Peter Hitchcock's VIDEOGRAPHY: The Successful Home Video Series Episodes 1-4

However, if you don't want to invest in something so elaborate, you can buy a simple blue photo flood bulb. These are quite effective and match daylight quite well. Okay, ready with the photo flood.
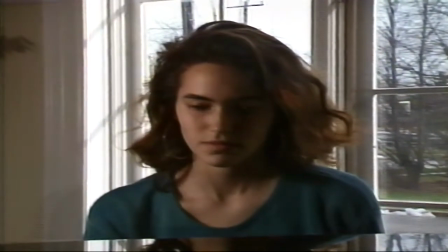[76:02]
The exposure is set for outside. The photo flood gives a nice soft light.
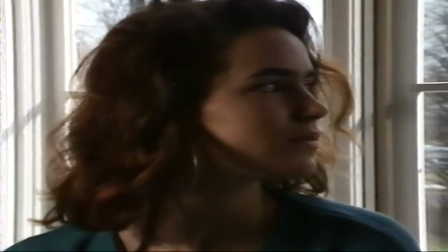[76:07]
Depending on which way the person looks, the lighting is affected. If she's looking right at the light, then her face takes on a different look.
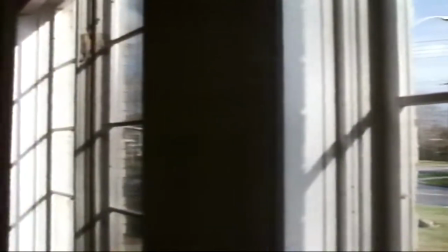[76:19]
Outside is a lot brighter than inside. If you have to go from bright to dark, either use the auto iris or ride the exposure manually.
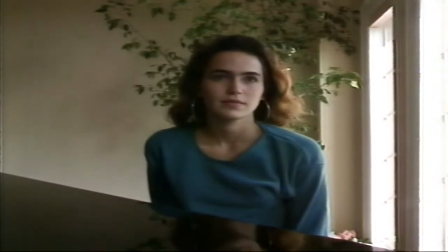[76:29]
Here the lighting's fairly even because we're close to the window. Not bad for free light.
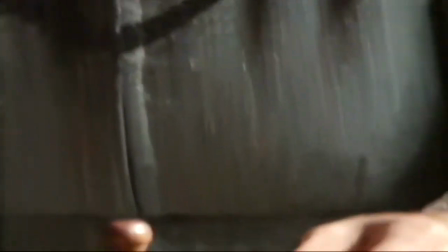[76:36]
Window light or natural light is perfect for good quality lighting, providing the light is strong enough to give you enough depth of field.
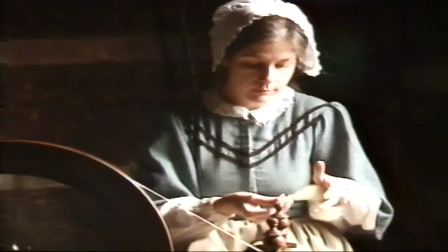[76:45]
The lighting is similar to a Renaissance painting. The darkness in the background gives the person visual prominence.
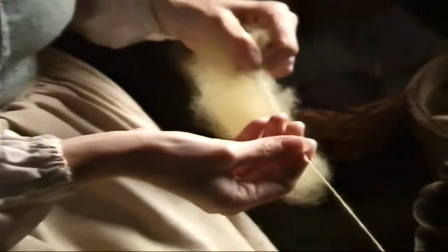[76:53]
With this one light source, we have shadows, which give the picture contrast and dramatic mood.
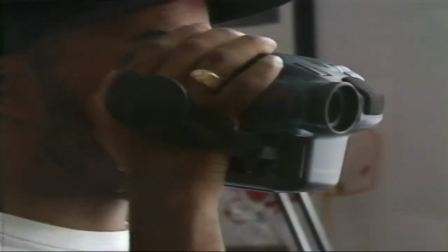[77:03]
You'll find that you'll be using the window light a lot. For instance, photographing a baby whose eyes are sensitive to the light.
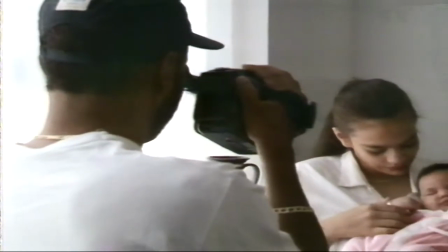[77:10]
Use a window light with a sheer translucent curtain to soften it.
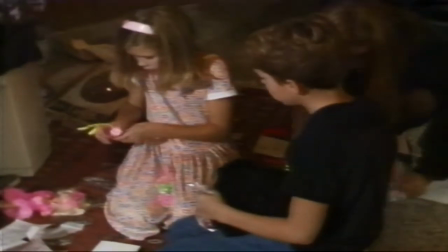[77:16]
Here the window light wasn't strong enough to shoot this birthday.
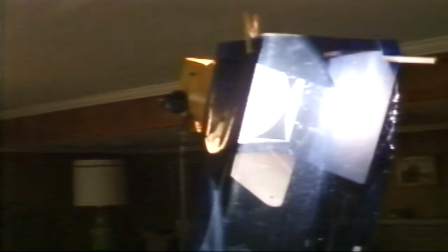[77:20]
We supplemented the scene using a 1000 watt quartz light with a blue gel added to balance it for daylight.
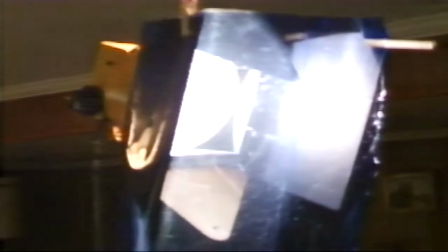[77:26]
You could also try bouncing the light off the ceiling. You know, if you still have any friends and family left at this point that you can still annoy with your experimentation, you might try a little painting with light. We're just going to see all the different positions of this light and what it can do.
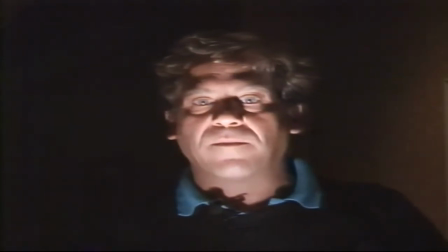[77:45]
I guess the first point is this is a rotten place for a light unless you're trying to make somebody appear ghoulish.
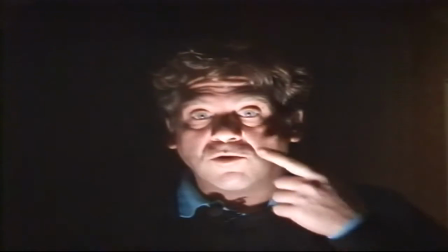[77:51]
You know, anywhere kind of below the eye line tends to really bring out all sorts of weird features. All right, Karina's still here, so we're going to paint with light.
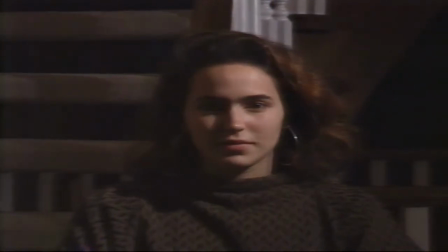[78:03]
Now that's not bad. Some of the things I can do are to raise the light higher and lower.
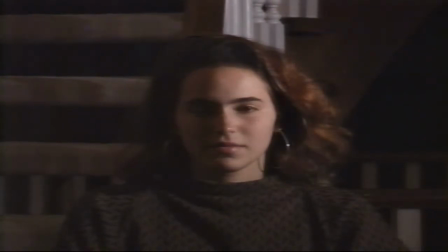[78:10]
And it's interesting when we cross that line, I'm just about at her eye level now.
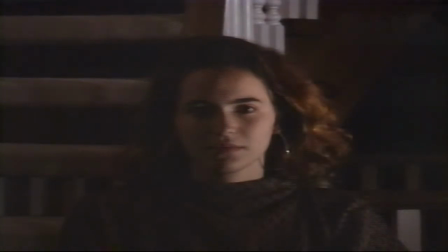[78:16]
Cross that line, and now it starts to appear like a horror movie. Back up.
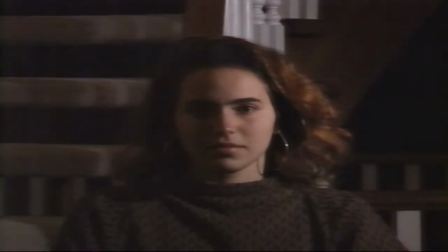[78:21]
I think that's because the sun always comes from above, and that's why we consider it natural. Okay, here we go around now.
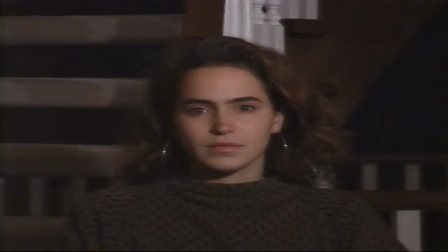[78:29]
Looking less dramatic. I'm about to block the lens, so I'll do a quick cross.
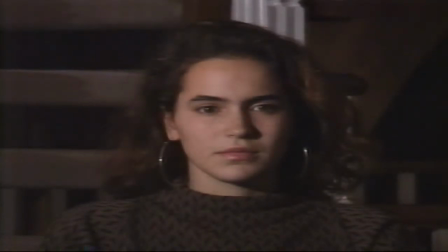[78:36]
About the same, only mirror imaged. Around. This should be getting pretty moody.
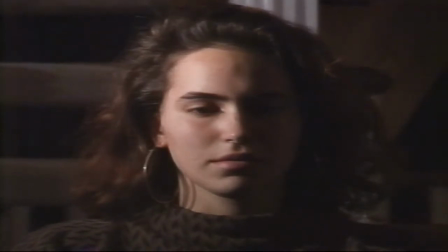[78:44]
Now we have the mysterious woman. And what do we go?
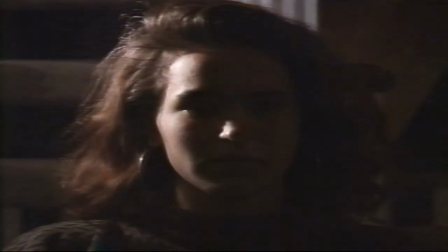[78:49]
After a mystery, I guess we go through distress, then anonymity.
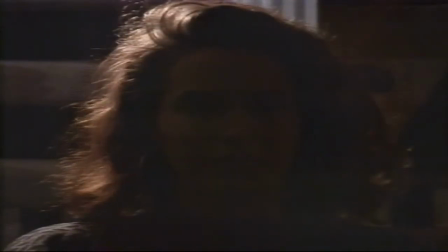[78:55]
Yes, I first robbed my first bank when I was 12. I think we'll just try.
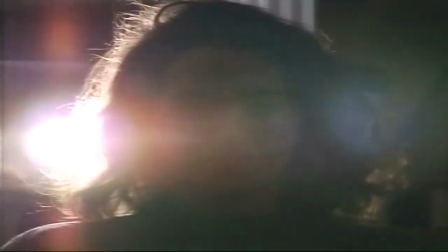[79:00]
The backlight sort of works when it comes from below. Ooh, that's kind of interesting with her hair.
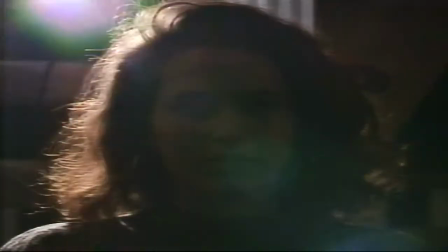[79:07]
And back out of anonymity through that mysterious phase I haven't.
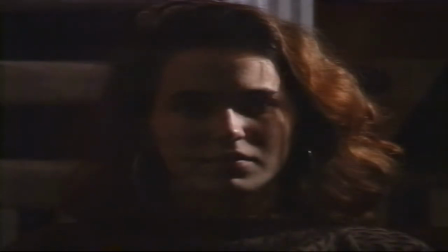[79:12]
Ooh, that's kind of nice. Identified. And back around again.
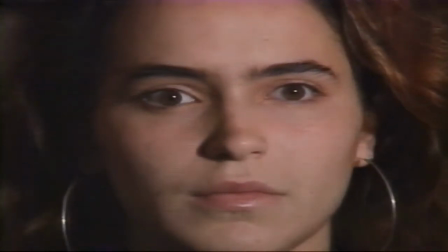[79:20]
Okay, yeah, it was kind of fun. You should set up a monitor and a light in your camera and do a little painting with light yourself.
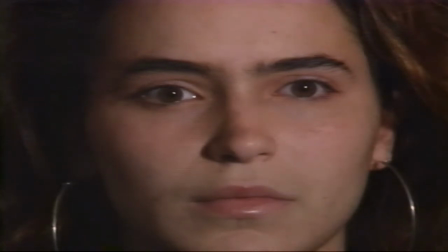[79:26]
Next, I think we'll paint her with dead fish.
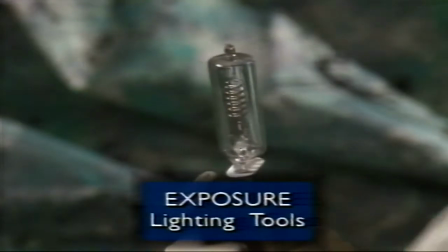[79:34]
This is a quartz bulb. Don't touch it with your bare hands. See, the oil from your fingers damages the special glass.
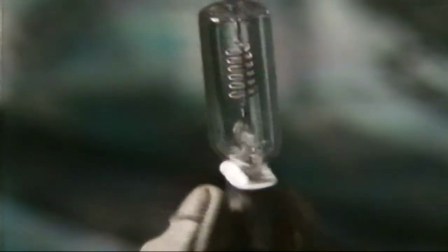[79:41]
That's why I'm wearing gloves. The other good reason to wear gloves is because the lamps get darn hot.
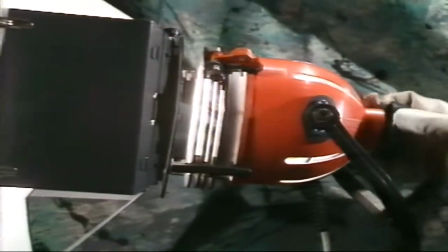[79:47]
Some quartz lamps can be focused from flood to spot. You can put diffused material in front of the light for a softer effect.
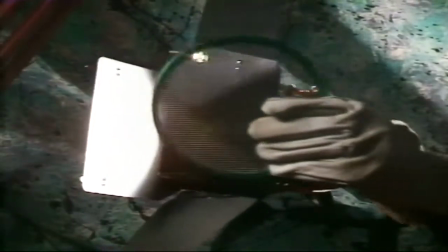[79:55]
Scrims in front of the light will reduce its brightness.